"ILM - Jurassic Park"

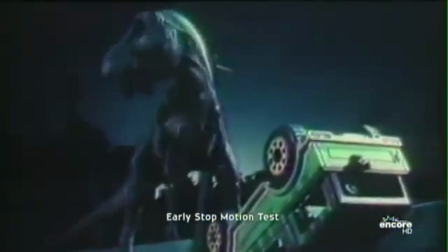I was perfectly happy to do the dinosaurs, the technique that Phil Tippett had honed to a fine point. And we had settled on that for Jurassic Park. Personally, I didn't think the CG was ready to do Jurassic Park, at least for the close-ups of dinosaurs.
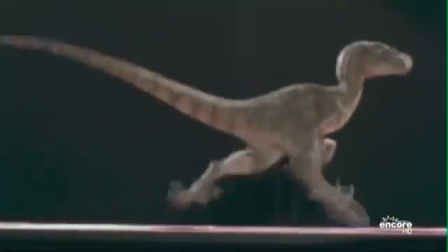I thought maybe we could do, like, some stampede sequences. Because what computers are good at is, like in word processor, you could clone something a million times. You can copy a word and duplicate it a hundred times on the page or anything you want. Well, it's true also with models, and so you could do it with dinosaurs.
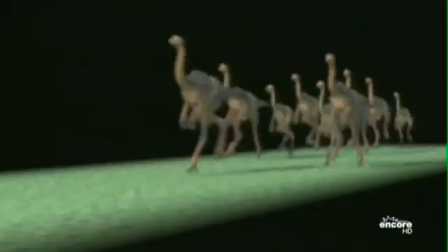You could make one gallimimus dinosaur and clone 20 of them and have them all running with the same run cycle.
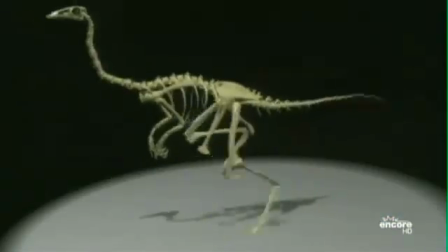That's the sort of thing that's really hard to do with stop motion or anything like that. But we started doing these tests in CG before the show was going on, and our tests started looking better and better until one day Dennis Murin came over to me and said, you know I really think we should do this in the computer and let me shoot a test and show you. Dennis was working off in the corner we were going along the normal route Dennis then got the the audience with Stephen and part of it is to convince Stephen and part of what's me saying we can do this I will guarantee it it'll be fabulous.
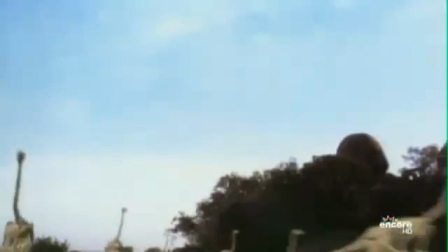The test was a herd of running gallimimuses and he
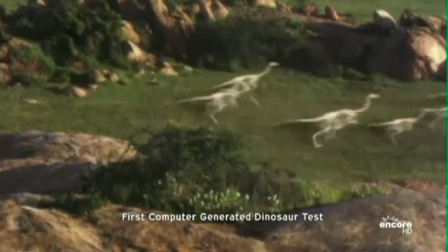didn't flesh them out he just basically put the bones in motion it
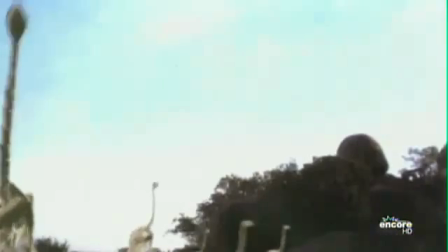didn't have that kind of artificial look it was completely realistic it looked like skeletons had come
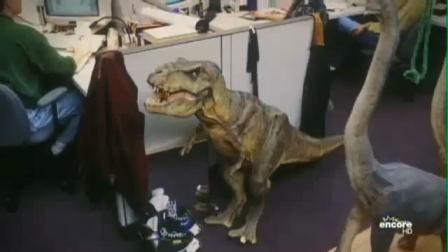to life and were just running throughout Hawaii and all the onus of stop-motion photography was suddenly eradicated we were both kind of wondrous about what this was promising this industry
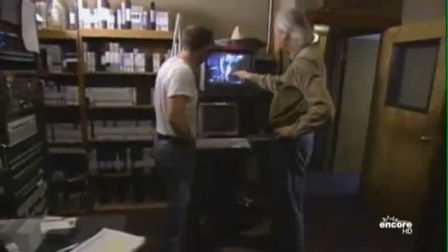we literally didn't know from one day to another how stuff was going to look every day we'd be looking at the dailies and saying,
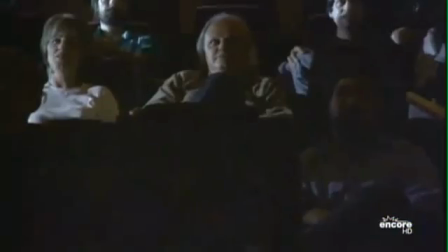did we do this? Did people make these images? We've never seen anything like this before, you know?
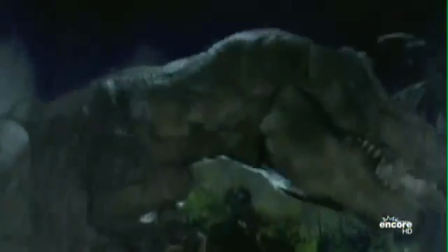Where's the trickery we've been seeing in movies for, you know, 80 years? There's nothing there. It looks real.
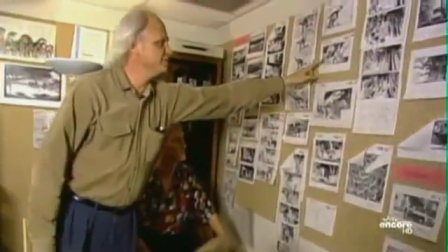A visual effects shot starts with a line in the script that describes something. Let's say a dinosaur runs across the field. You start by going on the live-action set and shooting what's called a plate.
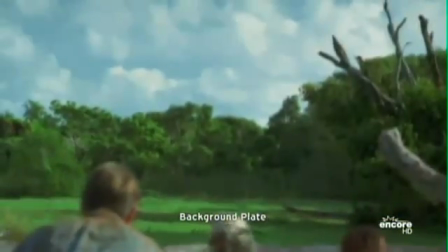The plate is the background that you're ultimately going to insert that digital character in this example.
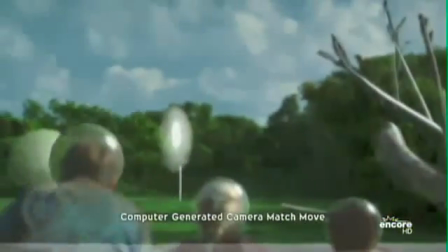The plate comes back to the artist. They create a virtual topography that reflects what they've seen in that shot. They build a character in the computer. They build its bones. They build its structure.
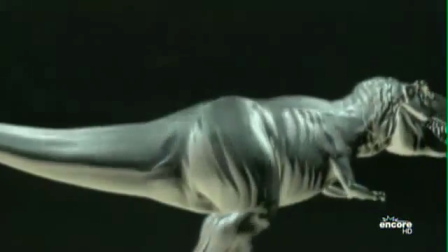They then come up with surfaces and skins for it. They color it. They give it eyes.
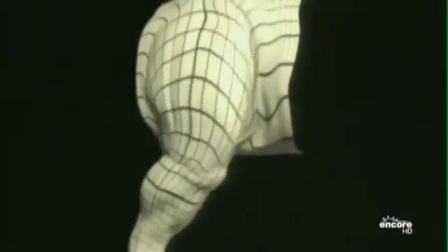They give it motion. They give it fingernails. They rig it so that it can be animated. So they take that photograph background plate,
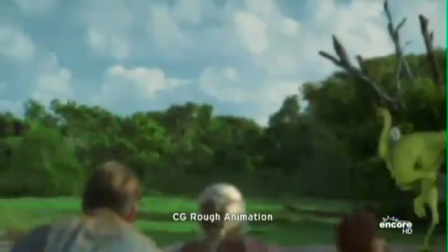they take that character and they animate the character in the computer space to fit into that photographic plate. When that's done to the director's satisfaction, they actually composite it into the scene.
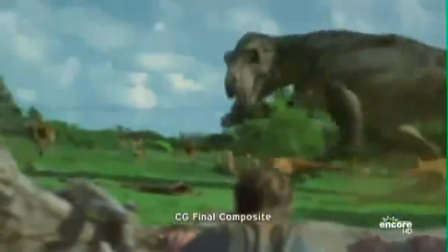Once it's composited into the scene, it is filmed out of the computer and cut into the film and hopefully everybody loves it in the movie house.
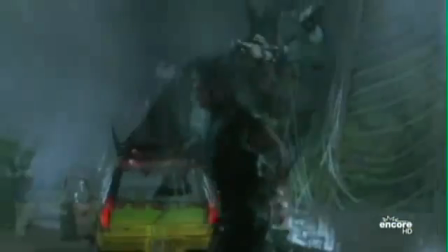Here, there was not even going to be a thought in the audience's mind that what they were seeing was not absolutely real. And because Stan Winston did this amazing job of creating full-size life replicas of a T-Rex,
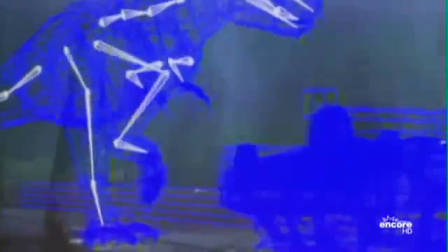we were able to effortlessly cut together the digital dinosaurs with the Stan Winston full-size dinosaurs.
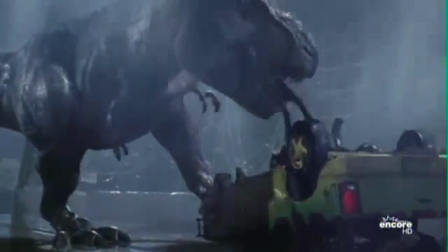And the audience sometimes was confused as to which was which.
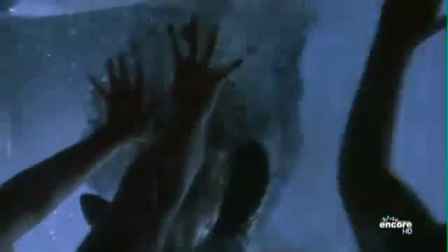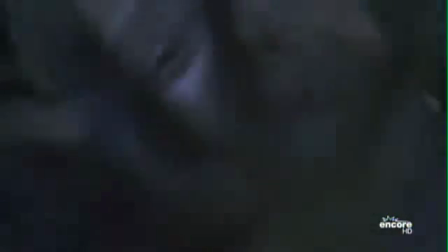the major breakthrough really was when Steve bought off on the idea of making that leap from analog to digital and that really is what changed everything once we did those dinosaurs I saw that we had unlimited possibilities from
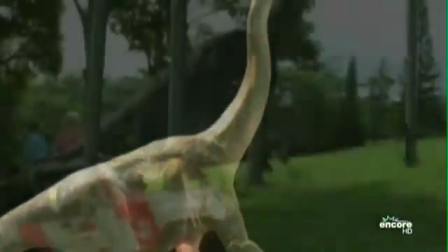the point of view of the industry the turning point was Jurassic Park when Jurassic Park happened then that was like this big switch was thrown like The world has changed.